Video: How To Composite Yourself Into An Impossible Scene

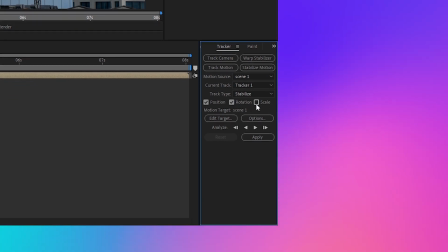I'm gonna solve for position, scale, and rotation, which is gonna create two separate connected boxes.
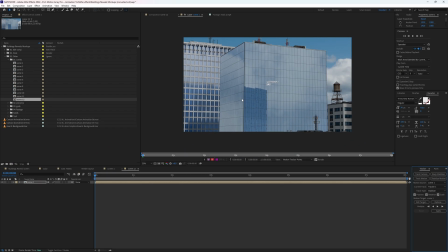Now, in order to perform the stabilization, you're gonna wanna choose areas of high contrast that are stationary within the scene, and any of these buildings here are actually the perfect setup for us. Lots of different segments of high contrast that are staying perfectly consistent.
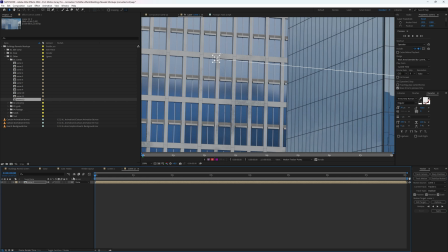So I'm gonna make sure that my playhead is at the very beginning, then I'm gonna place my markers here and here,
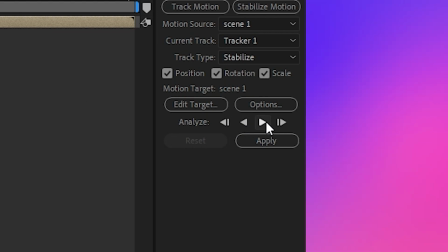and then press the play button to analyze forwards, and I'll go make myself a coffee while this is all happening in the background.
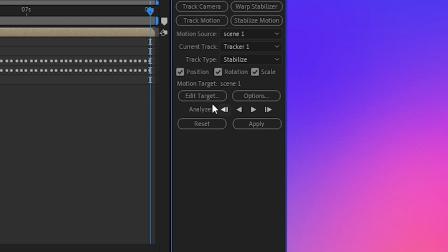Once it's done, you can hit apply, but if you have any other layers in your composition here, you're gonna just wanna check to make sure that your edit target is set to your scene layer,
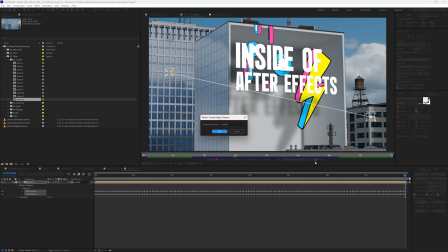just in case. Now, when you hit apply, you should notice that your scene is completely stationary,
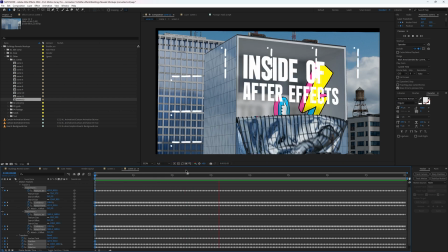but you should also notice that there's these black edges around that pop into the frame, because we're actually moving the scene around to compensate for the movement, which brings in the empty edges of our frame. Now, before I go fixing the edges of the frame, we're actually far enough along that I can start filming.
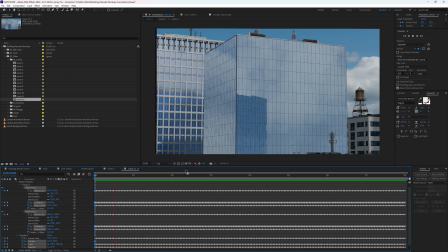And the biggest thing to make sure of is that I was filming myself at the same angle that our camera would be looking up at this part of the building here, which is where I want to put myself. So for me, that meant finding something that I could stand on that was over top of the camera where only the sky would be in the background. What this lets me do is not have to worry about cutting myself out of the shot like on a green screen, but instead just blend the sky in my footage with the sky in the template, which is a whole lot faster and easier to do. Plus, it ends up feeling more realistic because I'm actually interacting with more parts of the scene that I'm in.
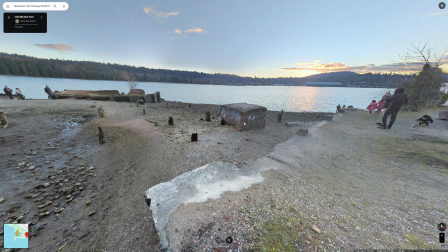After doing a little scouting, I found these concrete blocks that ended up working perfectly. So after I got a couple of takes,
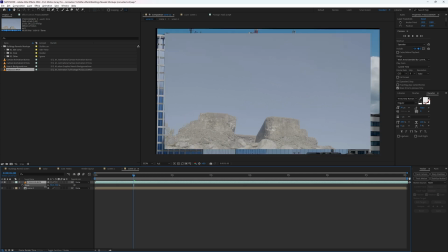I brought that footage into After Effects and roughly put it in the correct position and then masked myself out so that it looks like my feet are actually dangling a little bit over the edge,
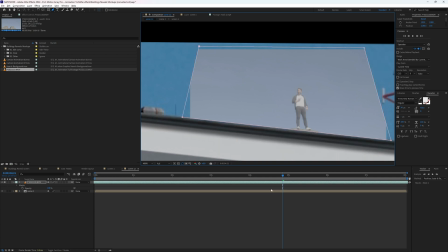helping to sell the effect a little bit more. So now this is where we use the power of I have an entire video about how to use AI generative fill to enhance your videos, and the link to that's in the description below,
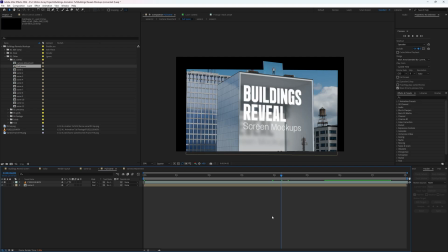but in order to save time, I'll also go through a lot of that information in this video. We get to export a frame here by going up to Composition, Save Frame As,
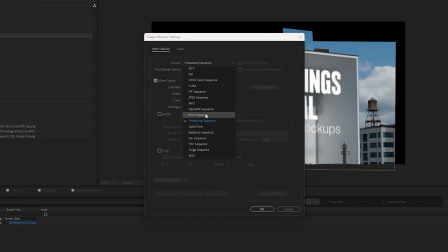and save this as a transparent PNG, making sure that RGB plus alpha is selected. Also, make sure to make a note of exactly which frame it was that you saved that still frame on, and the easiest way to do that is by adding a marker to this layer.
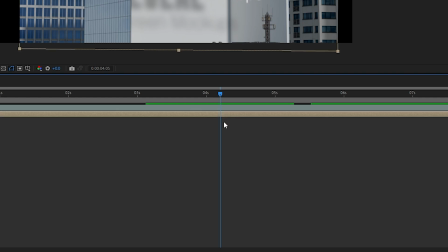So for me, that's the star key on my number pad, but if you don't know what yours is,
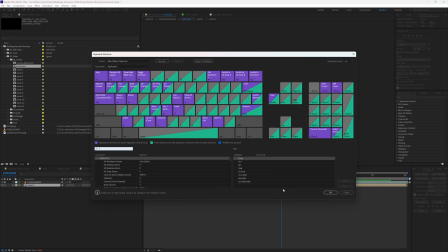you can just hit Control Alt apostrophe, and you can search up what your marker shortcut is set to.
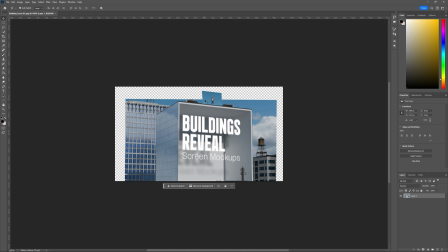Once that's in place, we can bring this into Photoshop and start to do a little bit of blending. There's two main things that we want to accomplish here.
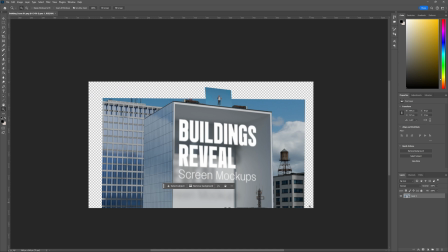One is that we want to fill in all the empty spaces around the edges here, not only so that we get rid of the empty edges of the frame, but we also want to add in a little bit more just so that we have a lot of room to zoom in and out
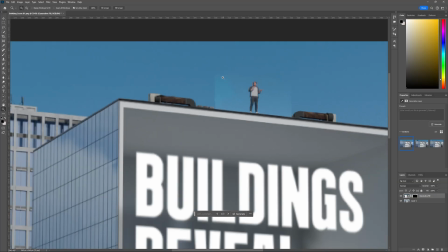and move around. But then the other piece is that we want to blend this top section here with the video footage of myself so that everything feels like one cohesive unit.
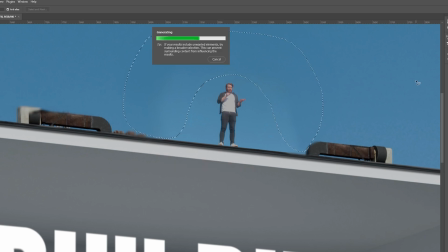And that's going to mean using generative fill to select the edges of high contrast and just blend these all together a little bit.
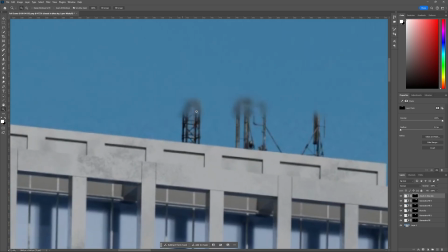But that's also going to mean adding elements to the top of the buildings here that are cut off.
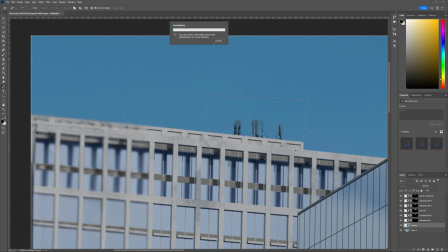Some of them were a little bit pixelated as well, so if they didn't look quite good enough, I could also just erase them and replace them.
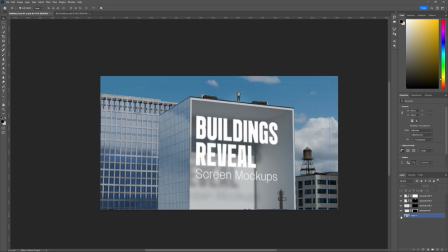Now that I've got something that I really like the look of, I'll make sure only the generative fill is showing.
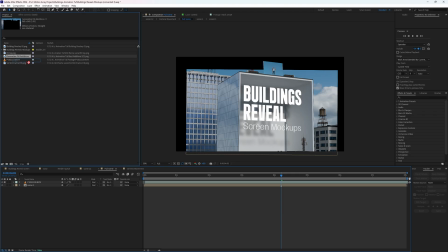I can export it as a PNG with transparent background, and then bring it back into After Effects, making sure that I'm on the same frame that I was before. This is where that marker comes into play. And now when I drop this photo in on top, it blends everything together super well.
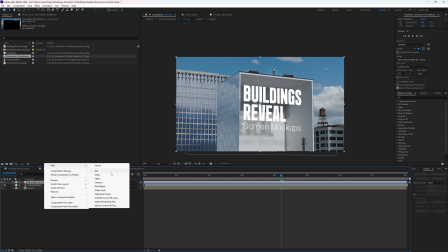Now, the final step is to add a null layer and parent both the scene and the generative fill extension to that null layer.
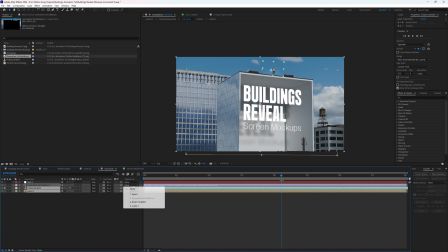So now if I increase or decrease the scale and change the positioning of the null layer,
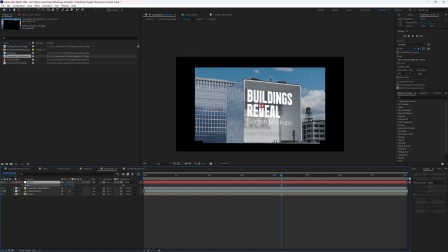it changes the whole scene as a unit, and everything is still blended together perfectly. This will help you to be able to adjust the sizing or the positioning if you wanted,
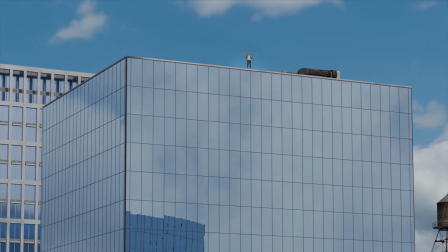which in my case looked like zooming all the way into myself up here and then slowly zooming out to the default settings. But to really sell the effect and make it feel like I was standing on top of this building, I added in some ambient city sound effects,
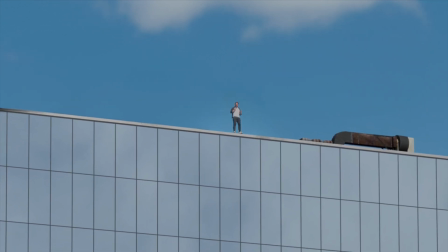like car horns and engines revving, and even a little bit of ambient wind noise just to make it feel like I'm really high up.
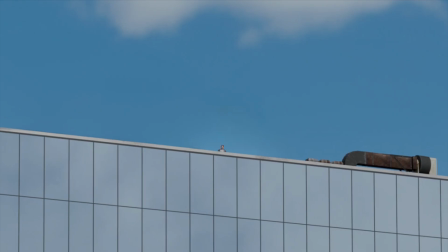And I got all these from motionarray.com, and the final result is not only something that looks like one cohesive scene,
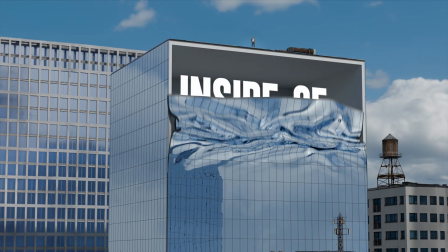but it's also got some animation happening that would be impossible to do in real life, and it's also way too challenging for me to do personally in CG.